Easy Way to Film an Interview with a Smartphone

Hey guys, what's up? So today, as you may have noticed, we are not in the studio. We are actually in my church. So a lot of you guys have been asking how to shoot an interview video. But today we are going to be challenging ourselves by not using a real camera. We will be using a smartphone. Yes, just a smartphone like this and not any expensive camera. So come on, we're going to head this way. Okay, so the first step before you shoot an interview is to find your location. So this is a pretty good spot because there is a window. So this window here is going to be our main source of light because we're trying to keep this as cheap as possible. So I did not bring in any expensive lights. We are just going to be using a window as our main light. So the next step is to start setting up our gear. Let me show you what we are going to be using today. We got a light stand.
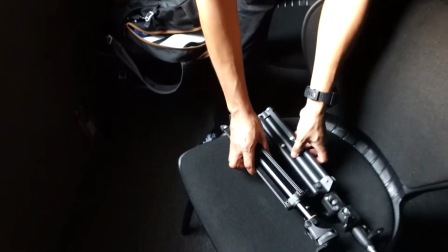We got a tripod for our smartphone. Like what I said, it's nothing expensive. All of these gear are just very cheap.
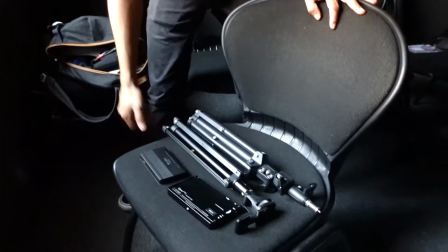We have got an LED light. And we got another light. So like what I said, our main camera will be a smartphone. And I'm not going to be using my GH5 or my Sony a6400. Everything will be shot using this smartphone. So the next step is to bring in our talent. Our talent for today is going to be my pastor. But before I bring my pastor out, let's check who is behind the camera. Yo. So this guy's behind the camera. He's going to be our cameraman. Cameraman. Yeah.
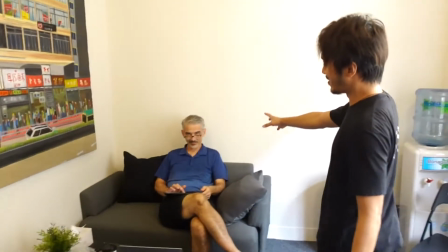So my pastor is going to be the main talent for today. He's going to be the one that we're going to be filming.
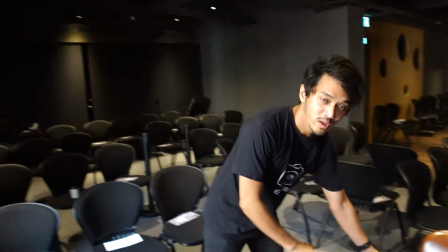We are going to set the shot over here. So this is going to be the chair where my pastor will be sitting.
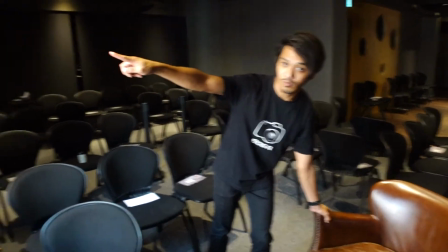So the first step is to face him against the window because like what I said, this window is going to be the main source of light.
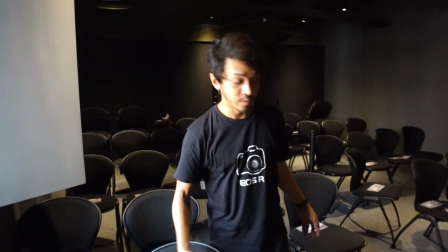So yeah, it's natural for us to place him in front of the window. So the next step is to start framing up our shot.
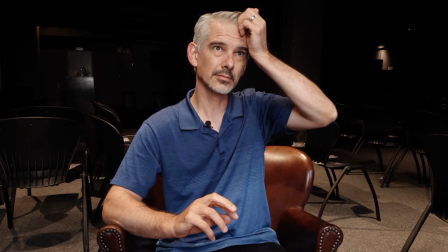So we're gonna pull out our tripod. So the first step, you have to frame your shot. So the idea is to either keep it at eye level.
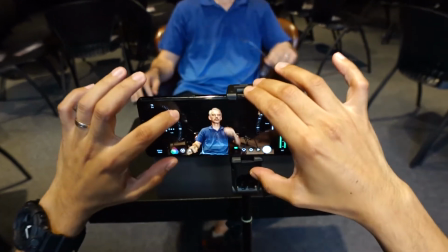So when you're setting exposure, make sure that the face doesn't look so bright. And the next step is to fix your white balance.
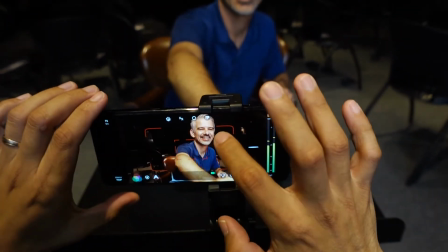Your skin tone should not look green. Because a lot of people make mistakes that talent starts to look green, doesn't look natural.
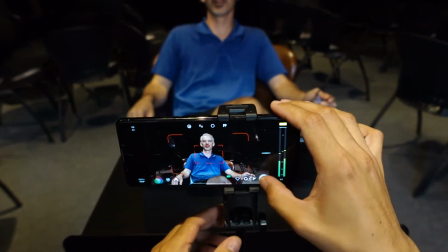Me, when I did it by myself, I always overexposed. So it looked like I was glowing.
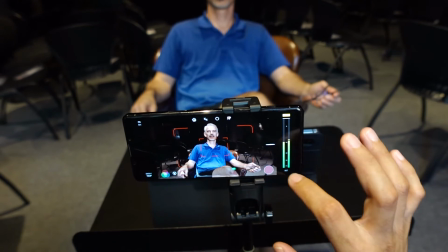Yeah, I would call this shot good already. So the next part is to bring in a light for the back.
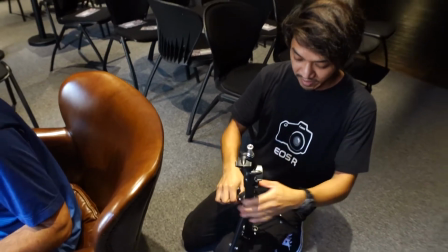We're going to use our little light stand here. We're going to give him a backlight. The good thing about this chair is that it can hide this stand.
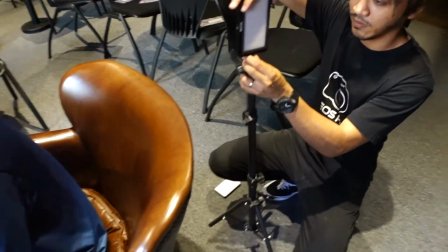It will not be seen. So screw it on here. What a backlight does is it's going to separate him from the background.
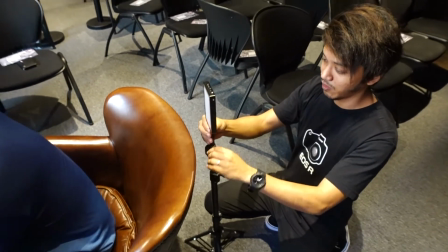It will not look like two-dimensional. It's going to look a little bit more 3D.
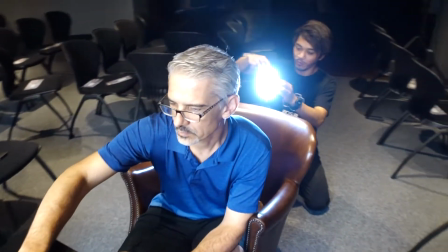We're going to use Just the white? no, we're going to match these lights. Oh, so a bit yellow.
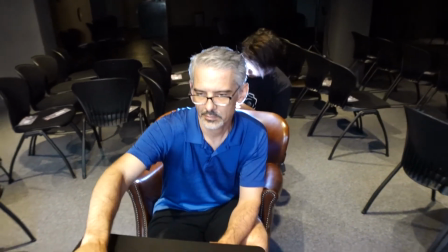So they will think that it's coming from that, but actually we're using a different color. Is it too bright? Yeah, I'm gonna lower it.
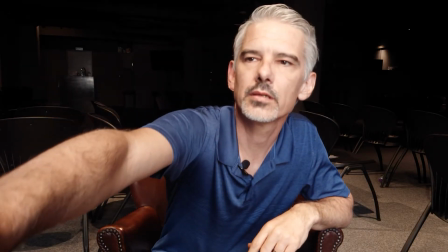So this is what the shot looks like right now. Next step is to bring in our audio. So it's just a lavalier microphone.
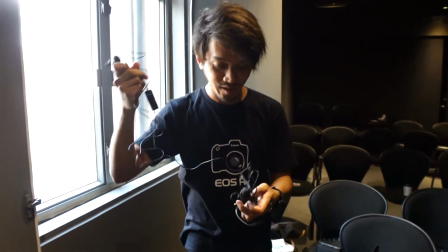So we're just gonna use a wired lavalier microphone. It's a lot cheaper because some people can't afford wireless.
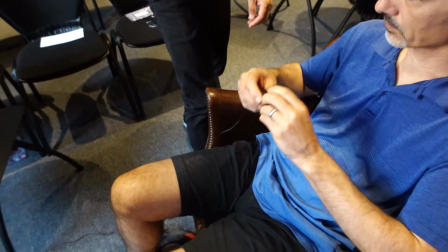So the way you clip it underneath your shirt. So we're just gonna clip it around here.
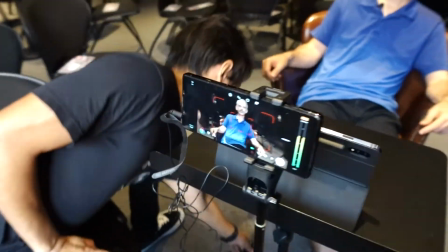Try to make it as neat as possible. And since this microphone is very loud, we are gonna switch it over to -10.
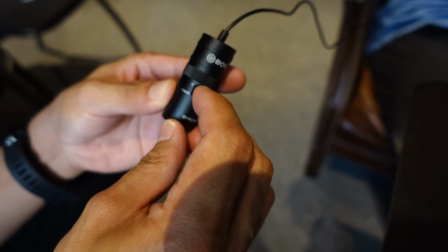So if he does speak a little bit loud, we will not be so worried about it ruining the audio.
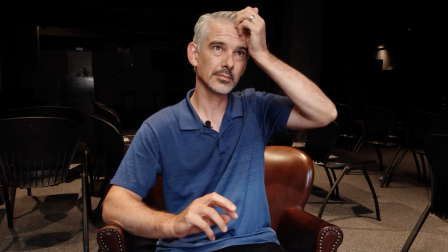But basically, we can start recording now. So that's what our final shot looks like with the light as the window.
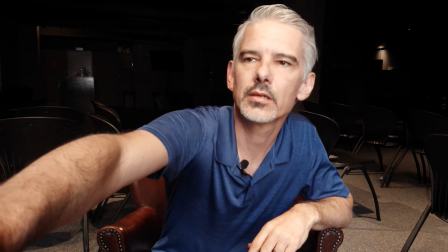And we have a backlight and we have a microphone. All right, good.
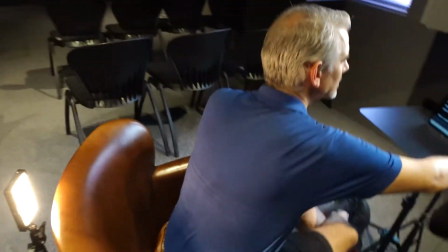All right, I'll just run through it one time.
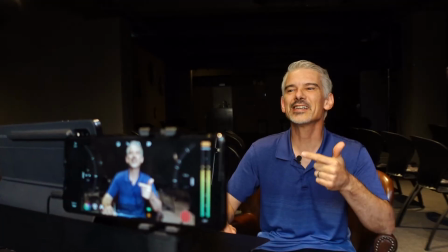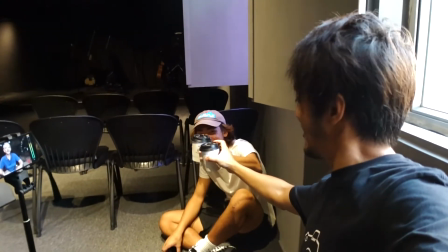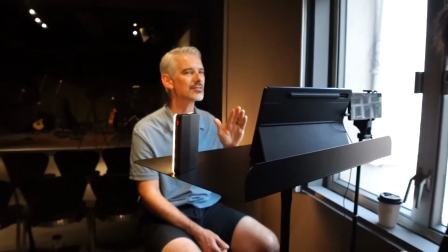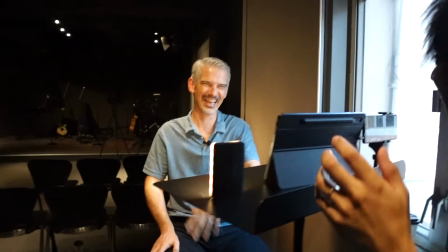That's it, guys. Thank you so much for watching, and I'll see you guys next time. Peace. Okay, done. Stop. Go on. If you are interested of using